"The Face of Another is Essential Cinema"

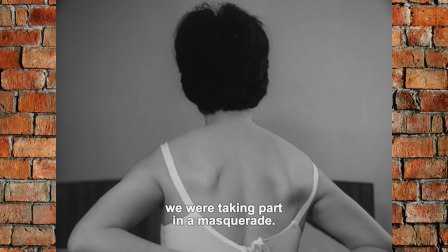8:07 It's escapism for her as well, and the film smartly takes the opportunity to draw a parallel between Okuyama's mask and the act of wearing makeup,
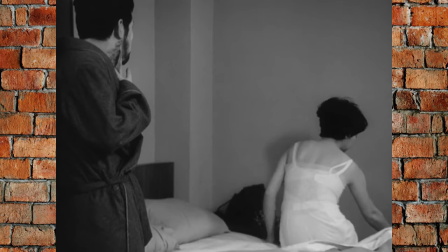8:16 with the idea being that Mrs.
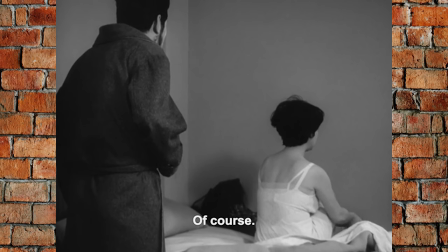8:23 Okuyama and countless others wear masks every day too,
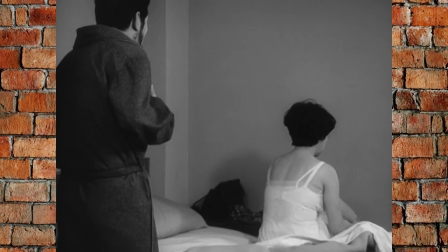8:27 but the mask of makeup is public-facing and transparent, whereas Okoyama's mask is a definitive act of deception.
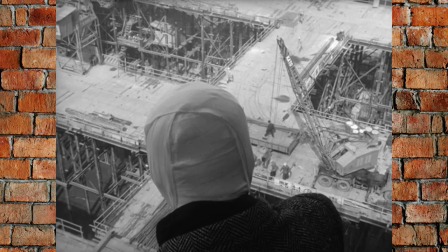8:34 Like many of the best films, The Face of Another puts so many thoughts and questions and ideas into the viewers' heads,
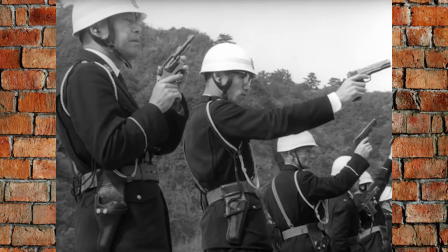8:41 offering some answers, but leaving you with plenty to think about long after the credits have rolled.
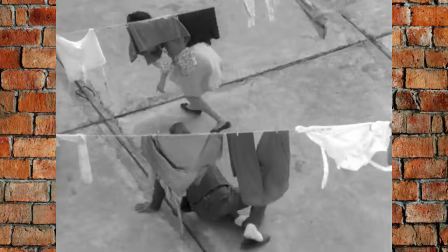8:46 Much of the film's thought-provoking queries surround the nature of identity and self,
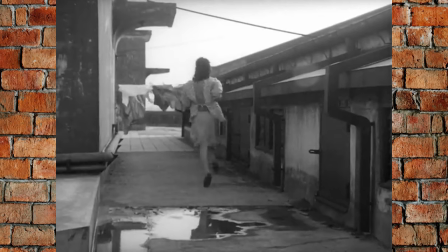8:51 but I see a deeper layer that's subtler yet perhaps even more powerful.
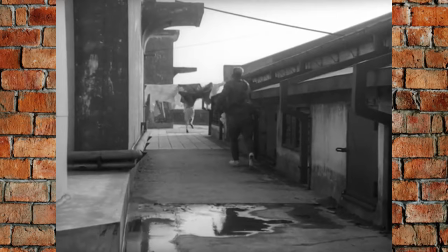8:56 That area of thoughtful exploration concerns the atomic bombs dropped on Hiroshima and Nagasaki at the end of World War II.
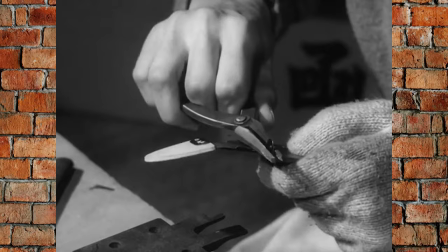9:03 It's never on the nose and is left entirely as subtext.
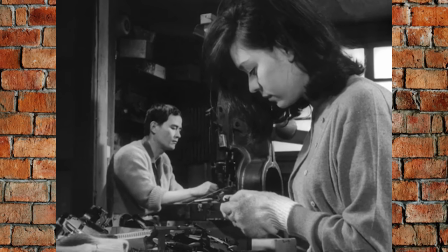9:07 The closest the film ever comes to addressing the subject directly is in this brief exchange.
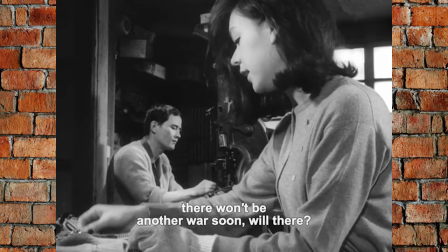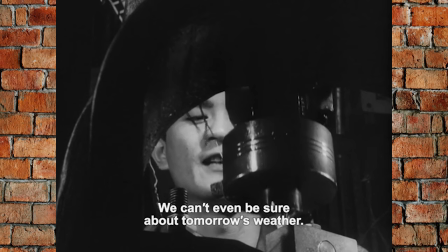9:22 But tomorrow, the weather is not possible to be able to do the best.
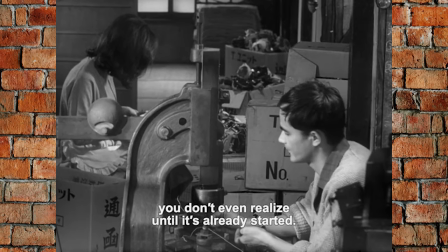9:29 Is that right? What's the war? The most likely thing is that you think you're going to get started.
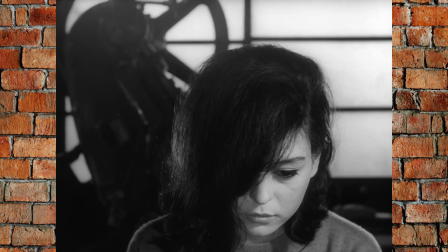9:38 Taken at face value, this exchange could be seen as merely an aside, disconnected from the main plot.
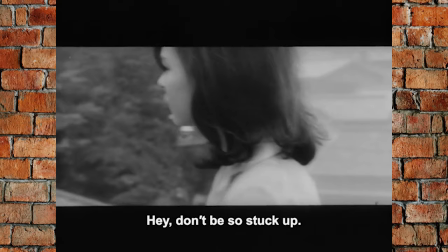9:44 But it's enough to plant the subject in your mind and maybe get you to start connecting the dots in your head.
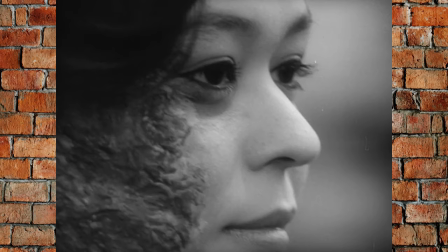9:50 The film is all about identity, that much is clear. So why couldn't it be about cultural identity as well?
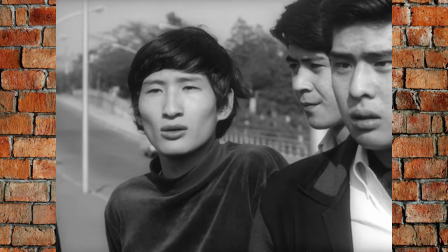9:57 World War II and the atomic bombs caused a seismic shift in the cultural identity of Japan.
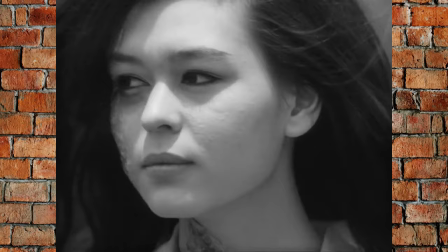10:03 And you could argue that the country as a whole was left disfigured and searching for a new identity, just like Okeyama.
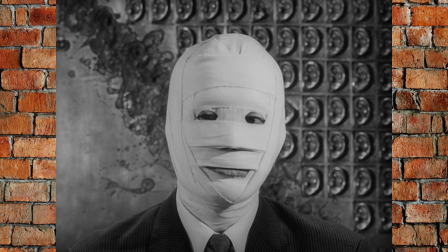10:11 Once you make that connection,
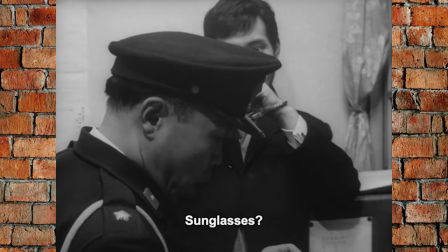10:13 everything Okeyama does and experiences takes on a deeper meaning and becomes so much more thematically rich.
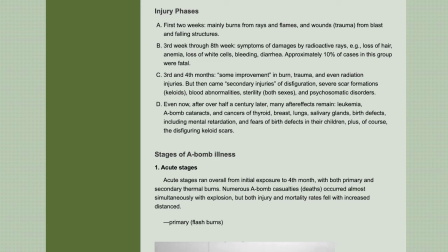10:20 On a more literal level, the bombs directly resulted in countless permanent disfigurements alongside all of the deaths.
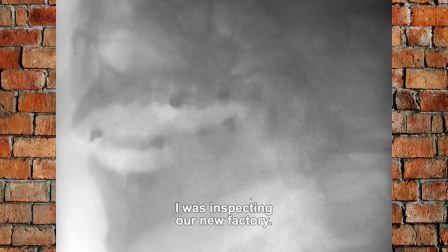10:27 Even though Okeyama's disfigurement wasn't caused by the atomic bombs, it was caused by a workplace explosion, and that parallel is clear.
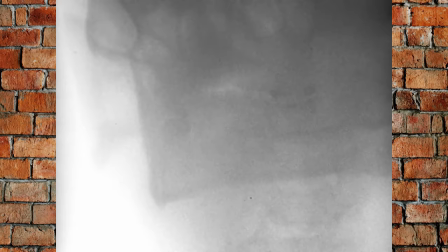10:36 This profound subtext is part of what elevates the face of another from great to essential in my book.
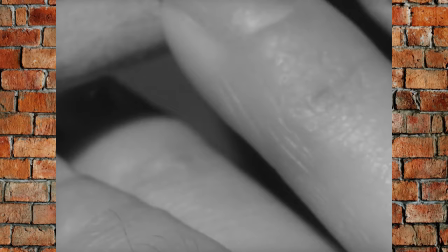10:42 As are its cinematography, production design, and sense of atmosphere.
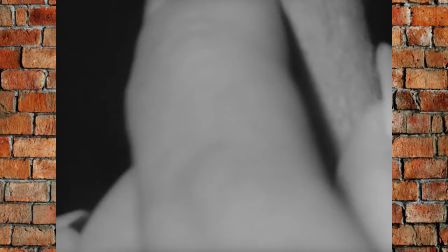10:46 Just like I said about Woman in the Dunes, The Face of Another is one of the best looking films of the 1960s.
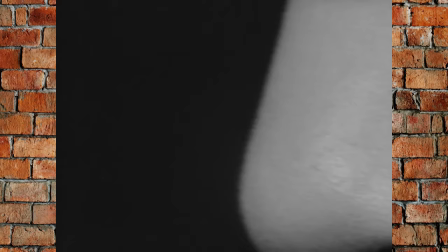10:53 The same cinematographer shot both films, Hiroshi Sagawa, and unlike the majority of cinematographers who work frequently,
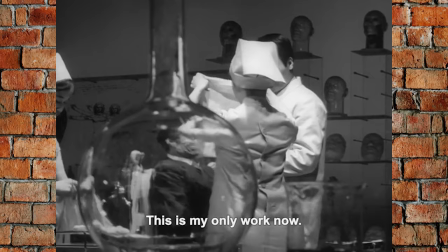11:00 Sagawa only ever shot four feature films, three of which were Teichigahara's films,
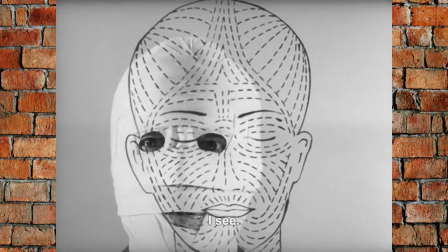11:05 and the other was from director Kenji Fukasaku of Battle Royale and Yakuza Papers fame.
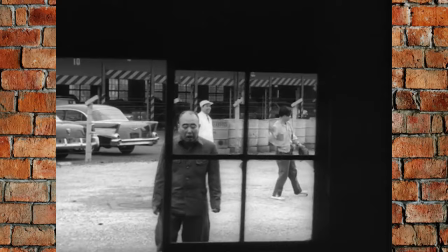11:10 Together, the two Hiroshis crafted a visual style that was incredibly far ahead of its time,
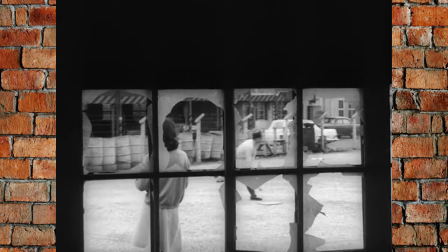11:16 making both Woman in the Dunes and The Face of Another feel far more modern than films from 1964 and 1966 respectively typically do.
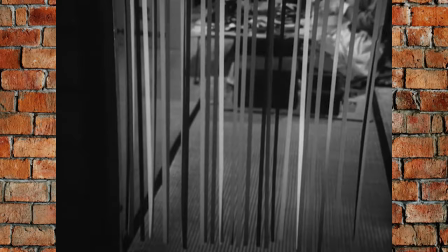11:26 Sagawa mostly worked in documentaries, and while these films don't look at all like documentaries, coming outside of the world of typical narrative filmmaking,
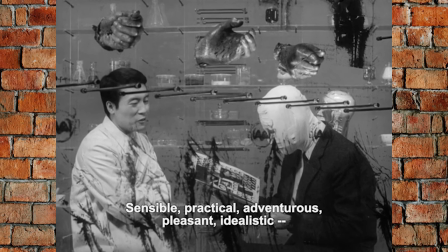11:35 likely helps Sagawa break away from the conventions of the time and push the visuals in bold new directions.
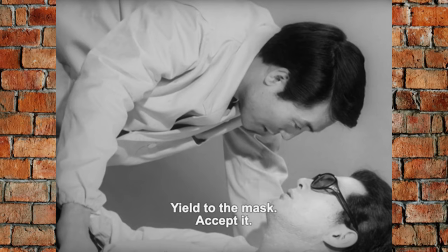11:43 Coming at things as an outsider often has unforeseen benefits like that.
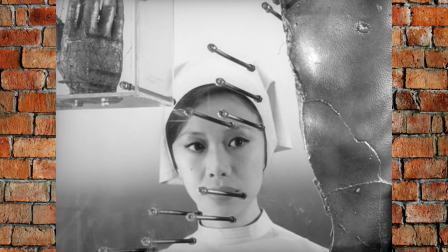11:47 Beyond simply looking excellent, the film's cinematography and set design choices are both used to reinforce theme.
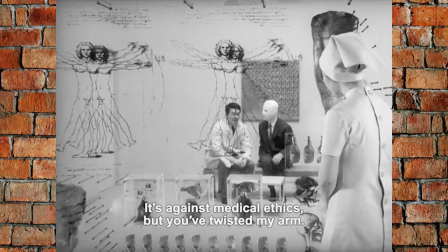11:54 Since Okuyama's face is completely hidden behind bandages for almost half of the film, the visual inverse is shown.
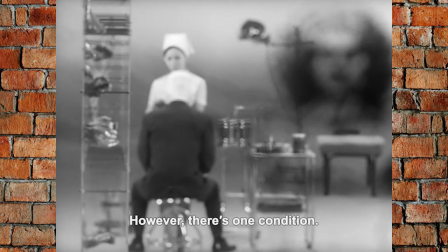12:01 The human face becomes opaque, while walls become transparent. What you normally see and can't see are flipped upside down.